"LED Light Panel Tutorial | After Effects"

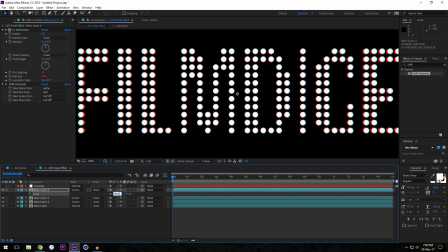(6:58)
maybe a little less than that we'll go 99.4 and i'll also
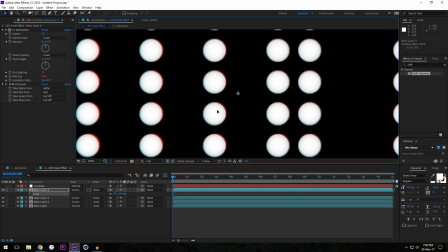(7:07)
just shift it a tiny bit off center just so we get a little color fringing in the center as well
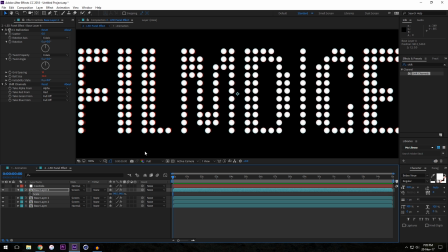(7:14)
I'll change this to 99.5 all right so that's pretty good good start what I'm going to do is call this red green and blue just so we get an idea of what these are first of all real quick I'm gonna I
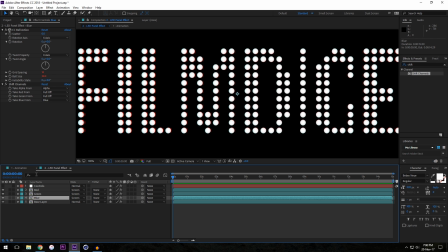(7:31)
forgot to mention you need to uncheck this lock here otherwise that that's just going to be locked up there forever so um just to show you sort of what we set up the expressions for before we've duplicated all these effects but if I change any of these settings they all change together
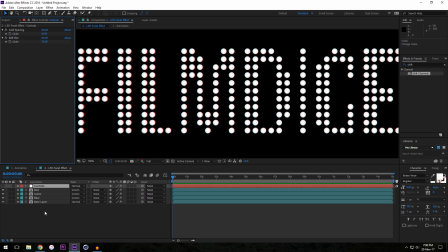(7:48)
so you know I don't have to individually change each effect so that's why we set that up before doing anything else so we don't have to go and do that again later so nice this is a good start but it doesn't look anything like the final effect yet you know we need it to have this big blue
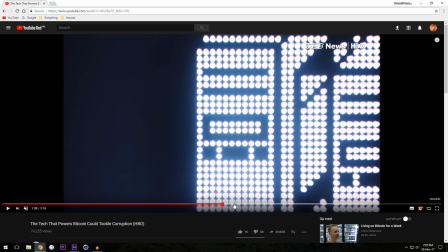(8:07)
glow sort of there's a 3D effect on the edge
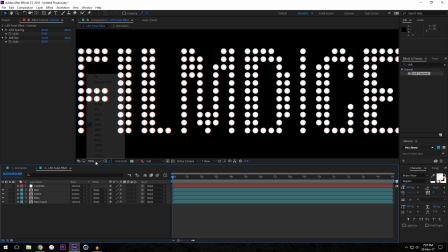(8:12)
right now we don't have anything that looks like that so what we're going to do is create
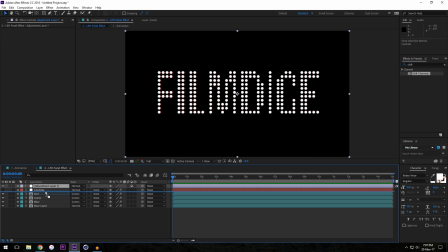(8:17)
a new adjustment layer drop this top I'm going to call this something real nice like a LED effect all capitals it's really bold and beautiful all right so to get started I'm going to apply
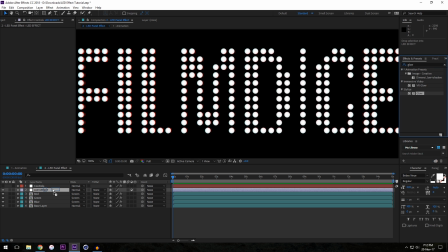(8:37)
a glow so I'll drop this on my adjustment layer here
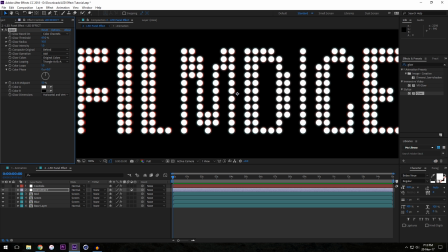(8:44)
and we're going to first of all bring the glow threshold all the way down to zero maybe five percent and we're going to change it from original colors to a and b colors this will sort of allow to create the
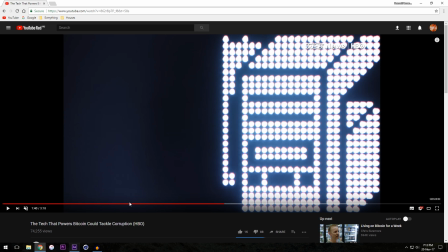(8:58)
blue glow effect like we see here and we're going to set this
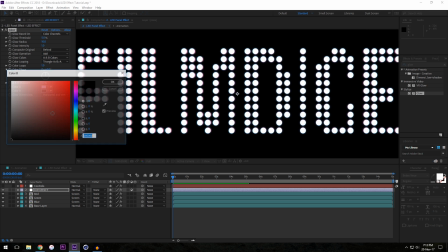(9:03)
to like it's like a really light pale blue and then this one more of like a darker blue somewhere down here
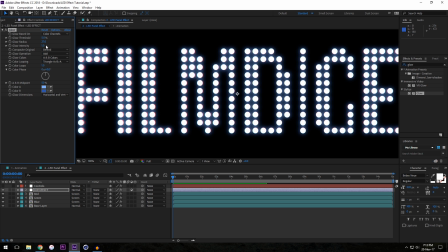(9:13)
and we'll uh turn up our glow radius to just something like that so this is going to be like a really tight glow right around the lights but you'll notice in the
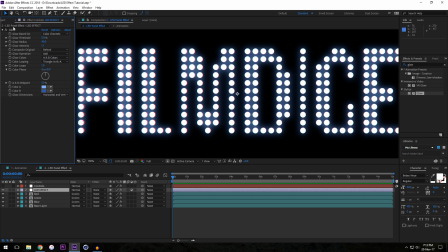(9:26)
original we have glow all the way out here so what we want to do is duplicate our glow effect obviously
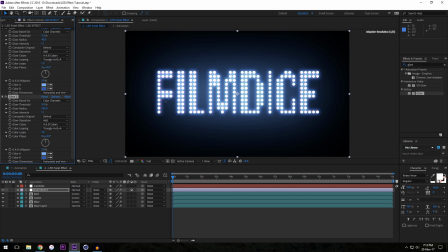(9:34)
this looks really awful and we're going to turn up our radius really high so it sort of fills the entire screen and then we can play around with the intensity so you sort of get it around to where you want it but
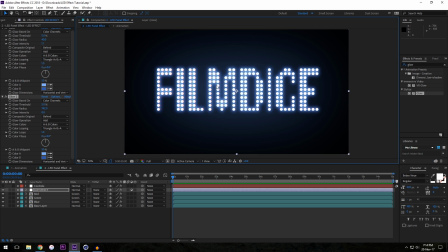(9:51)
that's sort of the start of our glow effect and what I'll also do is add a
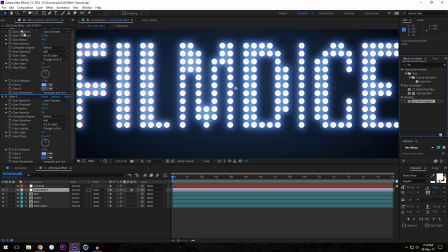(9:55)
fast blur just the legacy fast blur and I'll drop it up top and just change this to like about one we'll repeat the edge pixels
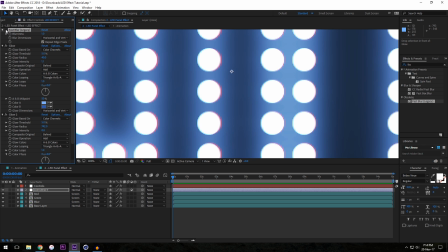(10:05)
and that's just going to sort of make it so it's not so sharp because we're going for sort
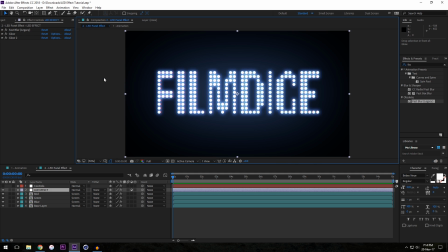(10:09)
of you know an older effect we don't want things to look so sharp we want it to look sort of grungy a little noisy and
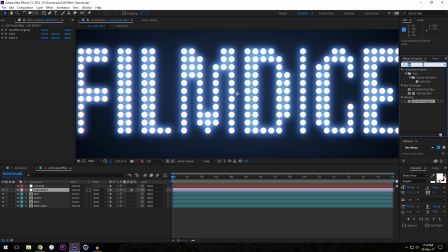(10:18)
that leads me to my next effect we're going to add a noise and i'll drop that on the bottom changes to about eight percent and
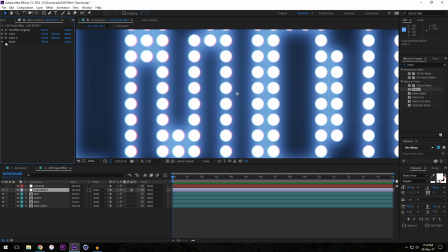(10:29)
that's going to give you a noisy look and this is entirely up to you you don't have to use the fast blur or the noise but i do
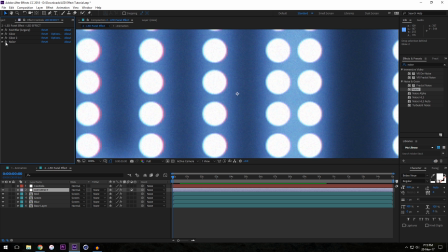(10:35)
because i like to make it look a little grungier a little darker so that looks pretty good I'm going to leave it at that.
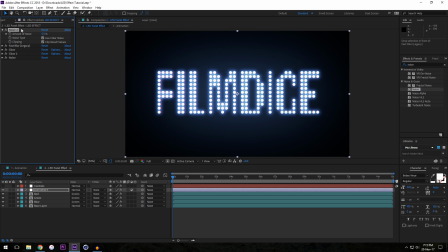(10:43)
Another thing you can do actually is if you put a noise at the beginning and you turn this up,
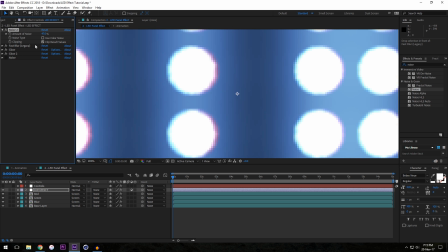(10:49)
I'll turn off the original noise, you'll notice that it doesn't actually affect, it doesn't create a noise over the whole layer but what it does do is it creates a noise sort of around
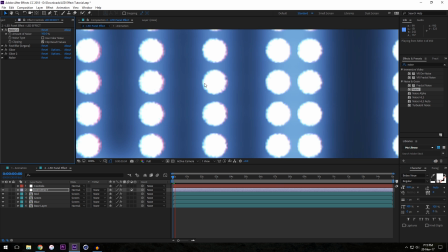(11:02)
the actual lights themselves and if I play this you sort of see you get this
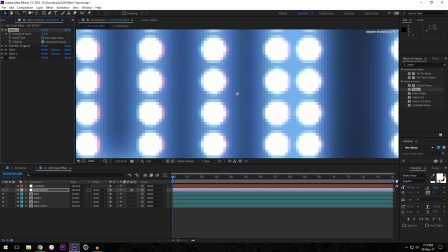(11:08)
grungy look around the edge of the lights which can
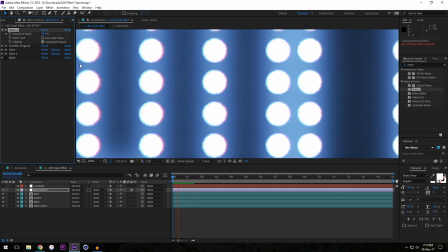(11:13)
be kind of cool to do if you just put it at sort of a low setting you know it gives it sort of like this dancing look and
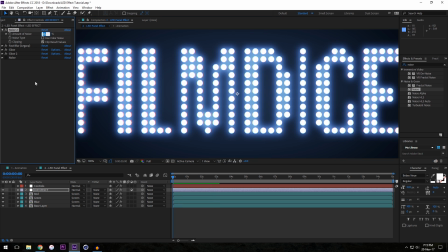(11:19)
makes it look a little less uniform which is kind of cool and I'll put that at like 25% just so it's a subtle effect and then I'll turn my noise back on. All right so we're starting to get close to the look but we're not quite done yet.
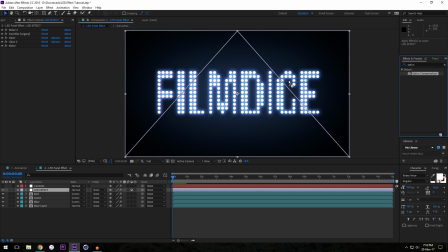(11:36)
Next I'm going to add a optics compensation. Again you don't have to add this but it's something I like to do, make everything a little less uniform and I'll drop this between the first noise and the fast blur and what we're going to do here is just create a lens distortion.
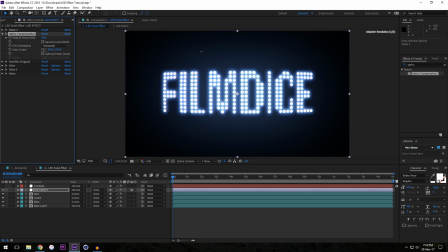(11:55)
So I'll turn it up until we start to get some movement and I mean really if you wanted to create the look of sort of a old television that sort of bulge out in the center you would have it move backwards but
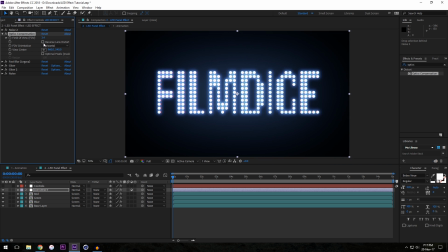(12:11)
what I like to do is reverse the optical compensation and have it come forward at the edges which doesn't make a whole lot of sense but it's just the sort of look I like but you know you can play around with that you don't even have to use the effect
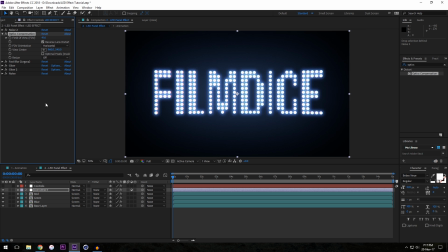(12:25)
but it's what I used in the original so I'm going to add it here and we'll just put it about 40 just so you get again a slightly less uniform look.
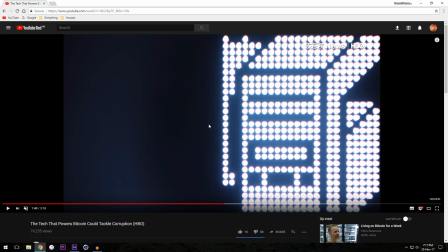(12:34)
So now let's add a bit of a 3D effect because you'll notice on the original towards the center you get these sort of circular looking lights but if you look to the edge they kind of stick out a bit and you get a bit of a 3D look.
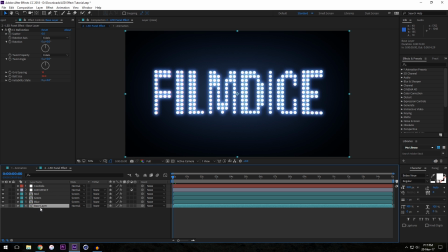(12:49)
So what we're going to do is click on our base layer, we're going to duplicate it, ctrl d and we'll call this effect and what I'm going to do is turn it into a 3D layer hit okay it doesn't actually matter
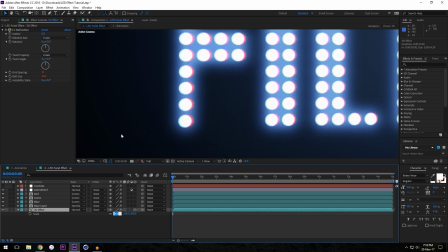(13:06)
okay so what we're going to do is first of all if you want to do just the most basic easiest to do effect
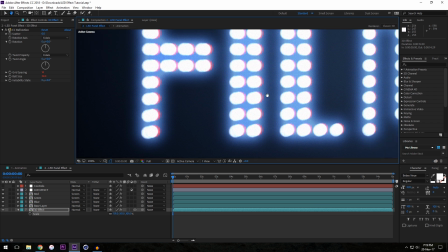(13:10)
just change the scale to about 101 and that will as
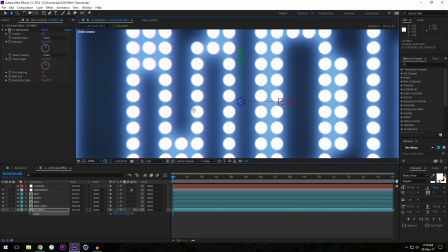(13:15)
you can see make it circular
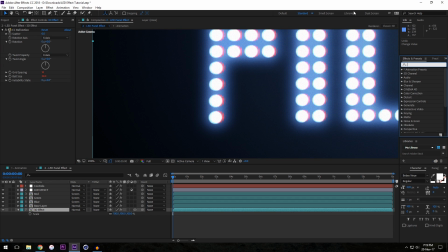(13:18)
in the middle and then towards the edges you get the sort of 3D effect but if you want it to look a little better we're going to create a cc radial blur and we'll drag this onto our 3d effect change the type to straight zoom and then
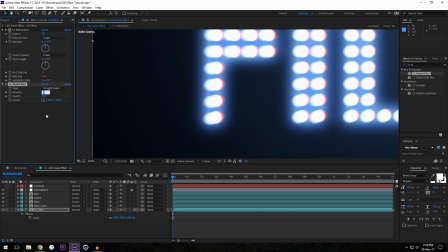(13:33)
we'll turn up the amount to about three or four and then you can
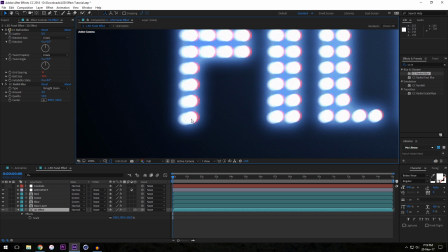(13:41)
see again in the center you've got circular on the outside you've got these sort of 3d lights and in my opinion this looks quite a bit better.
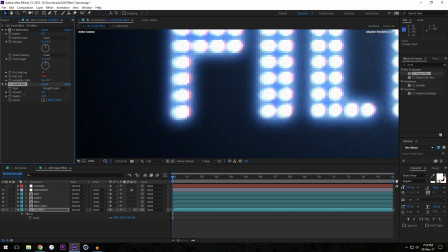(13:51)
You can turn up the quality if you want, you can turn down the quality which will save you a bit of render time. Obviously you don't want to turn it down too much but it also doesn't really affect it too much considering again we're going for like a grungy look.
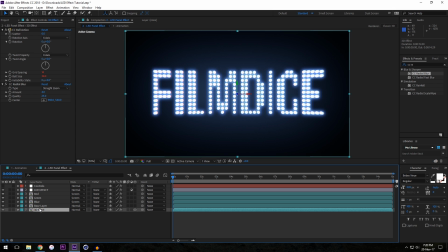(14:03)
So I'm going to set the quality to 25. Alright so we're getting close to the end with that sort of final look we've got.